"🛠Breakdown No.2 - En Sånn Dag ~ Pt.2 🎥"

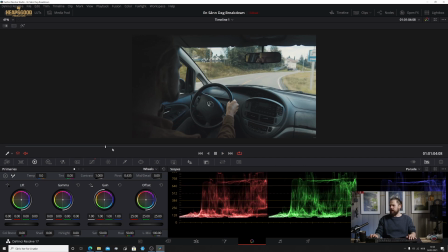I do believe I had this on a gimbal, so I don't remember getting any behind-the-scenes shots or photos of me inside the car with this.
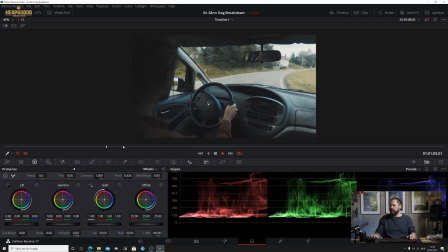Maybe one, I think I have. Anyway, it's regardless. So having the gimbal was really good to keep the camera as still as possible. I believe I had the gimbal, yeah. And this is the Tokina lens,
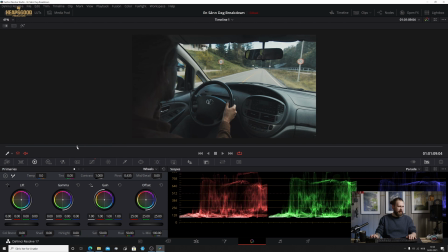the 11-16 on this, so it was able to get a lot of the elements inside of the car. So Krista's on the phone here talking to his mum, explaining that yes, he's got his CV and all of this.
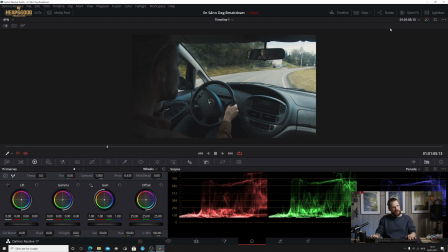really good technically. We had the sun coming in from a pretty good, 45, maybe, 45 degrees ish, depending on where we were.
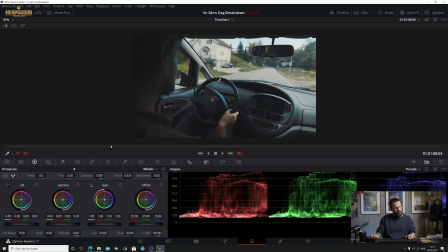So it gave enough definition to give us light inside of the car, but without blinding light over the windscreen.
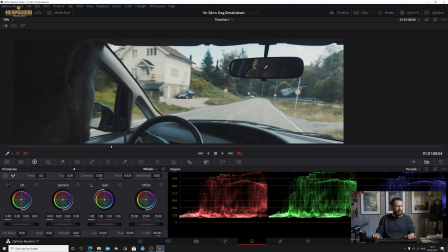And I'll zoom in on the picture a little bit more here.
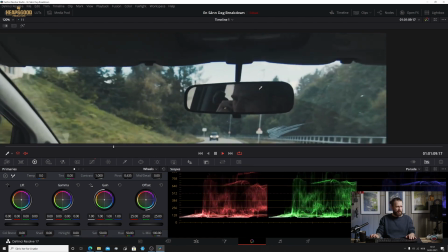We see also Krista as he is driving along, just like having the talk on the phone, just here inside of the rear view mirror.
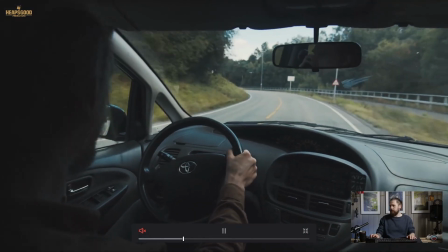So if we go full screen and just let that one play through, let's hope that my computer can hold up on this one.
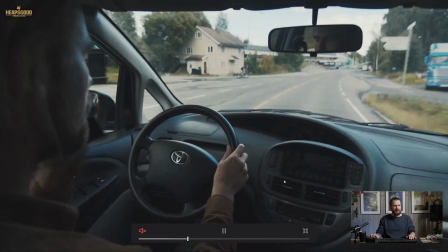So we go through. Everything is pretty much as it is.
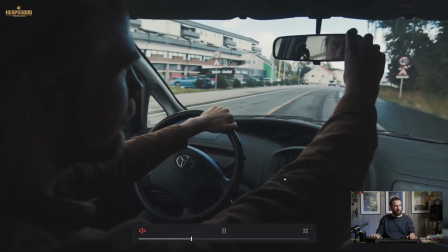We tried to make this one whole shot as good as possible. So Krista goes here.
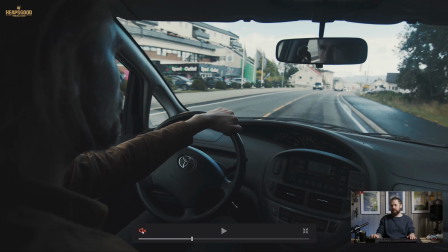I'll just turn the sound on back for this one because audio is very interesting to capture in these circumstances. I had backup A and B for this shot because I was really unsure of how I was going to pull this off.
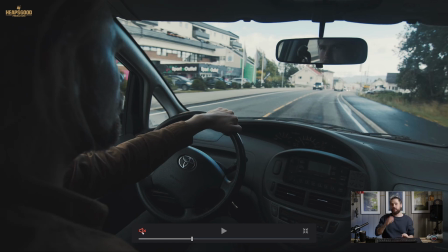So the audio that we're hearing right now is just a shotgun mic on top of the camera, which was the Rode Video Mic Pro or something like this. Anyway, the little shotgun mic you can plug into the 3.5mm jack. So that was the audio that we got here.
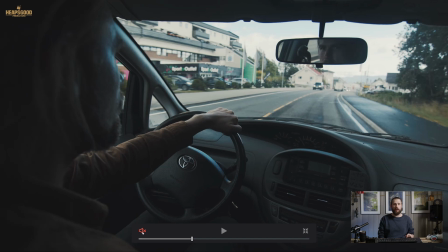So it's pretty decent audio, really, for a zero budget short film. Talking a little bit more about the composition. So we've got Krista here on the left-hand side.
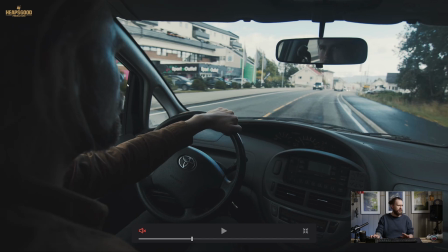I love this kind of shot. The over the shoulder shot. So we've got some direction going on here. The lines following our ultimate sort of goal, which is there in the distance. But we also got this lovely element of Krista looking into the rear view mirror here.
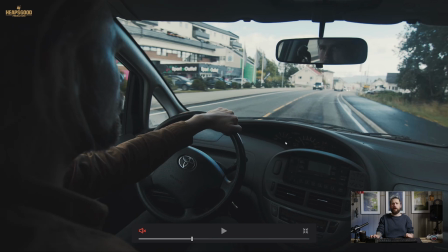So we're able to see quite a lot in this picture, and I find it fascinating to get into a place and figure out what a good composition is here. Now I decided we did go through a few times and think, okay, maybe we should sit in the passenger seat as if he was
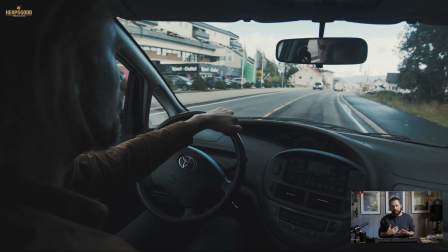sitting from the perspective, if I was sitting from the perspective as a passenger, but I thought, you know what, it's not necessary. I kind of like the over-shoulder shot, and here we got the rear view mirror in here, and this was the best shot because you also got to see what was going on as we were driving along.
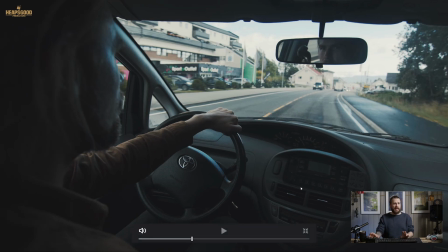So here,
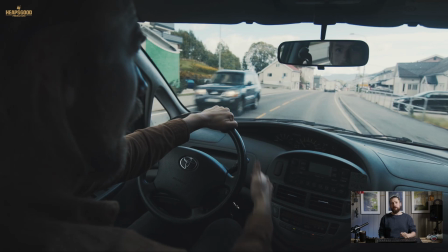Krista introduces himself, and he starts doing a trial interview with Joachim,
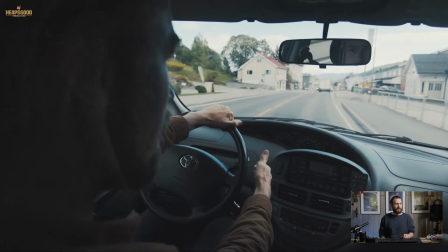the interviewer.
Hei, Christer her. Veldig hyggelig at du inviterte meg hit.
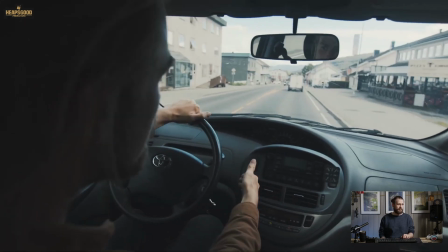Nei. Hei, Christer her. Hyggelig å hilse på deg og Joachim.
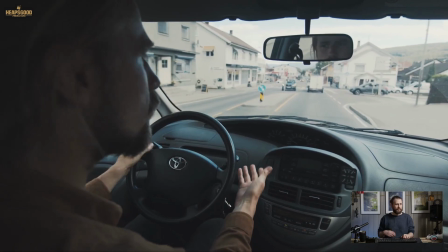Flott lokale.
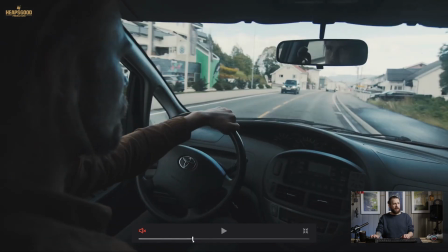So here again, this is pretty tricky to do. We had to drive back and forward a few times to get this right.
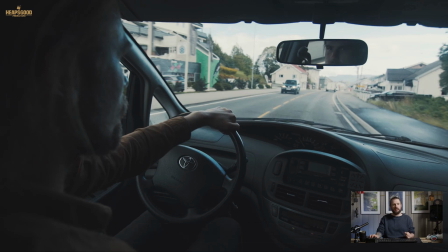I think it was maybe 7 times we had to film this scene, just because timing was a bit off, because we needed to get down to that corner as he was beginning to do that. We needed to go over the first speed bump, so he finished with a conversation with his mum to throw his telephone down,
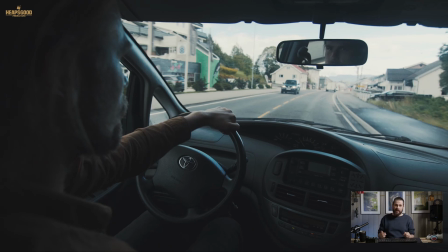to throw his telephone with the right hand down, to show that, there was quite a lot of elements there to get right, and they were kind of step-by-step elements here. And it's interesting when you're out there shooting and thinking in your head to try and direct it well,
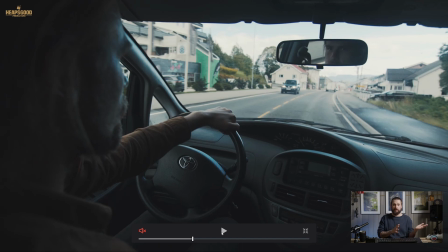and to have that discussion with your actor, Krista, to have that discussion with him and go, hey man, let's just review that and see if that was all right. And he was very good, and he was critical about his acting. He was like, the conversation wasn't spot on,
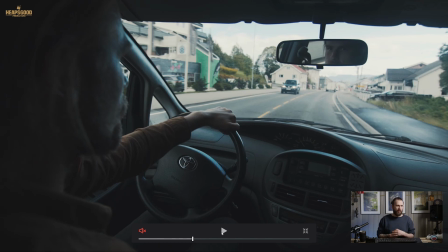or my expression wasn't right, or timing was off. And that's cool. You've got to go with that because sometimes that is crucial when choosing the right scene in the editing room. And that's pretty much what we did there. We looked at our material as we went along
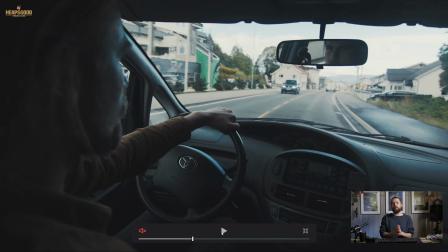just to try and make sure that we had a good take to take home with us, because it was going to be very difficult to replicate that with the same atmosphere and look as what we had there today, because we were subject really just to natural light only. So
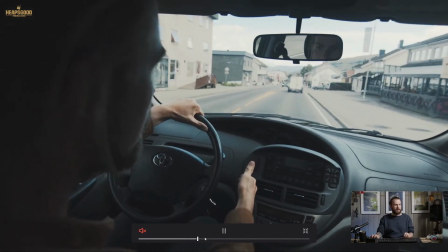introducing himself here. We go over the speed bump. I'll just fast forward it as we go around here.
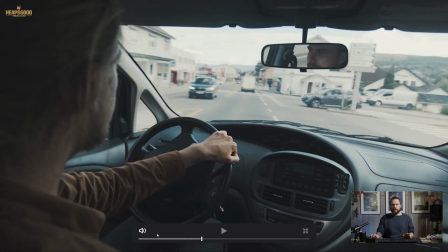So just before here, I'll turn the audio back on and just let it roll until it gets to its next point, and that will go further and further into the technical aspect and what techniques we used here,
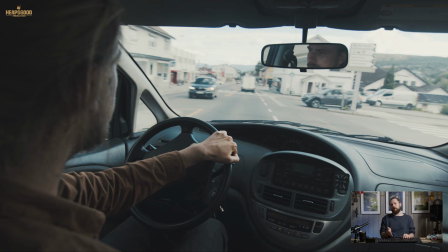which was really fun. And I'll go back to the blog pictures, or the behind the scenes pictures, just to show you a reference of what techniques we used and how we used that to cut in and out of these scenes.
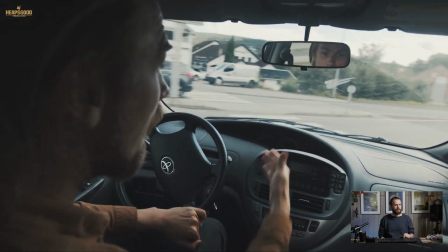So we'll just let it roll.
Hei, Christer her. Hyggelig å hilse på deg også.
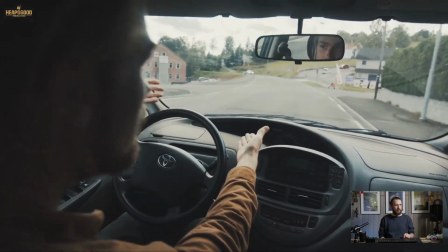Fin blå skjorte.
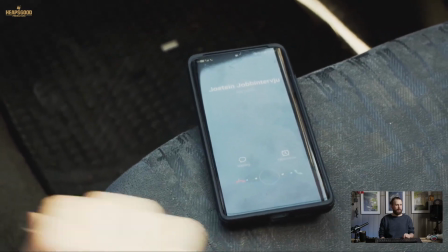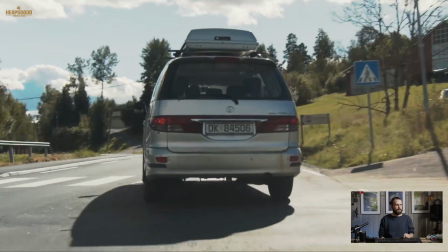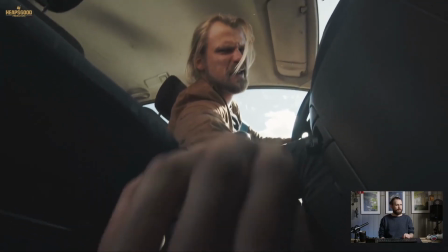Kom igjen da!
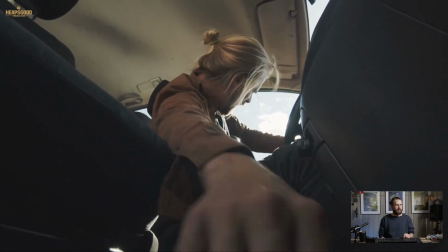Hva faen?
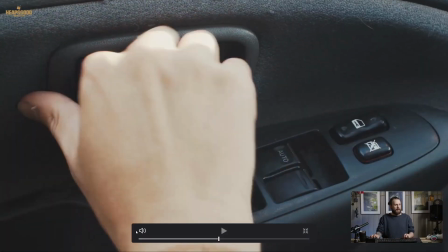Helvete, ass!
Okay, so I'm just going to cut it there.
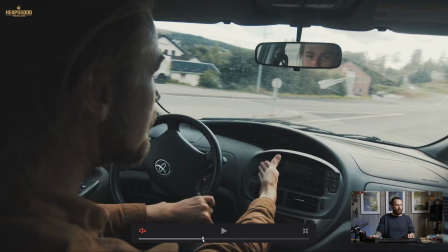Yes, really exciting, I know. But let's go all the way back to where we came around the corner. So keeping composition was very tricky. Not really, actually.
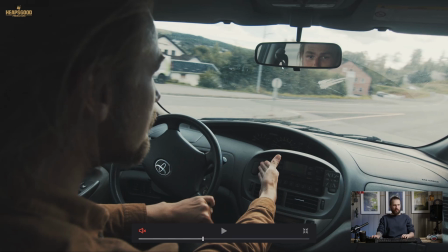I wanted to keep this this rear view mirror here, revealing Krista, his eyes more clearly.
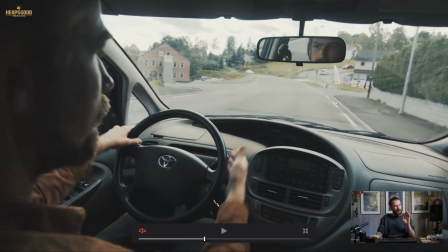Beautiful shot here. So we go into the street. This is the street that we're heading towards the interview. So now the telephone comes on.
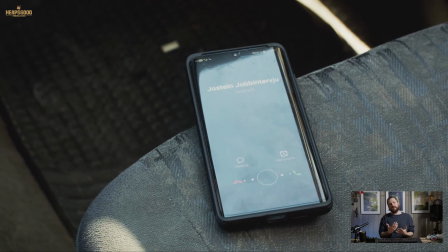The telephone is the protagonist. And actually, what a funny thing about this scene is here on the telephone, what we can see is Jostein.
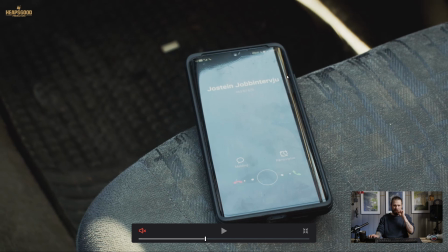And Krista says Joachim. So that was a mistake we decided to keep there, because it's kind of funny, because, you know, through stress you forget names, you forget things and details, and here was just a classic
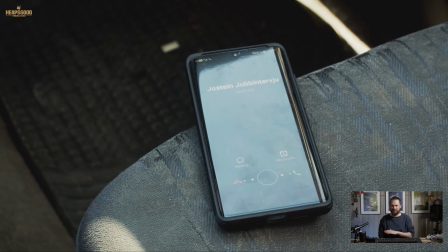moment that was really authentic, and we decided to roll with it. Here there's no green screen, as you can see. This is just the telephone ringing. The car is not moving here.
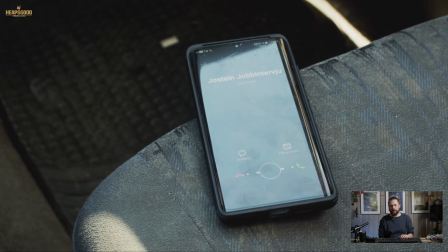I'm exhibiting a little bit of handshake just to give the appearance that the car is moving.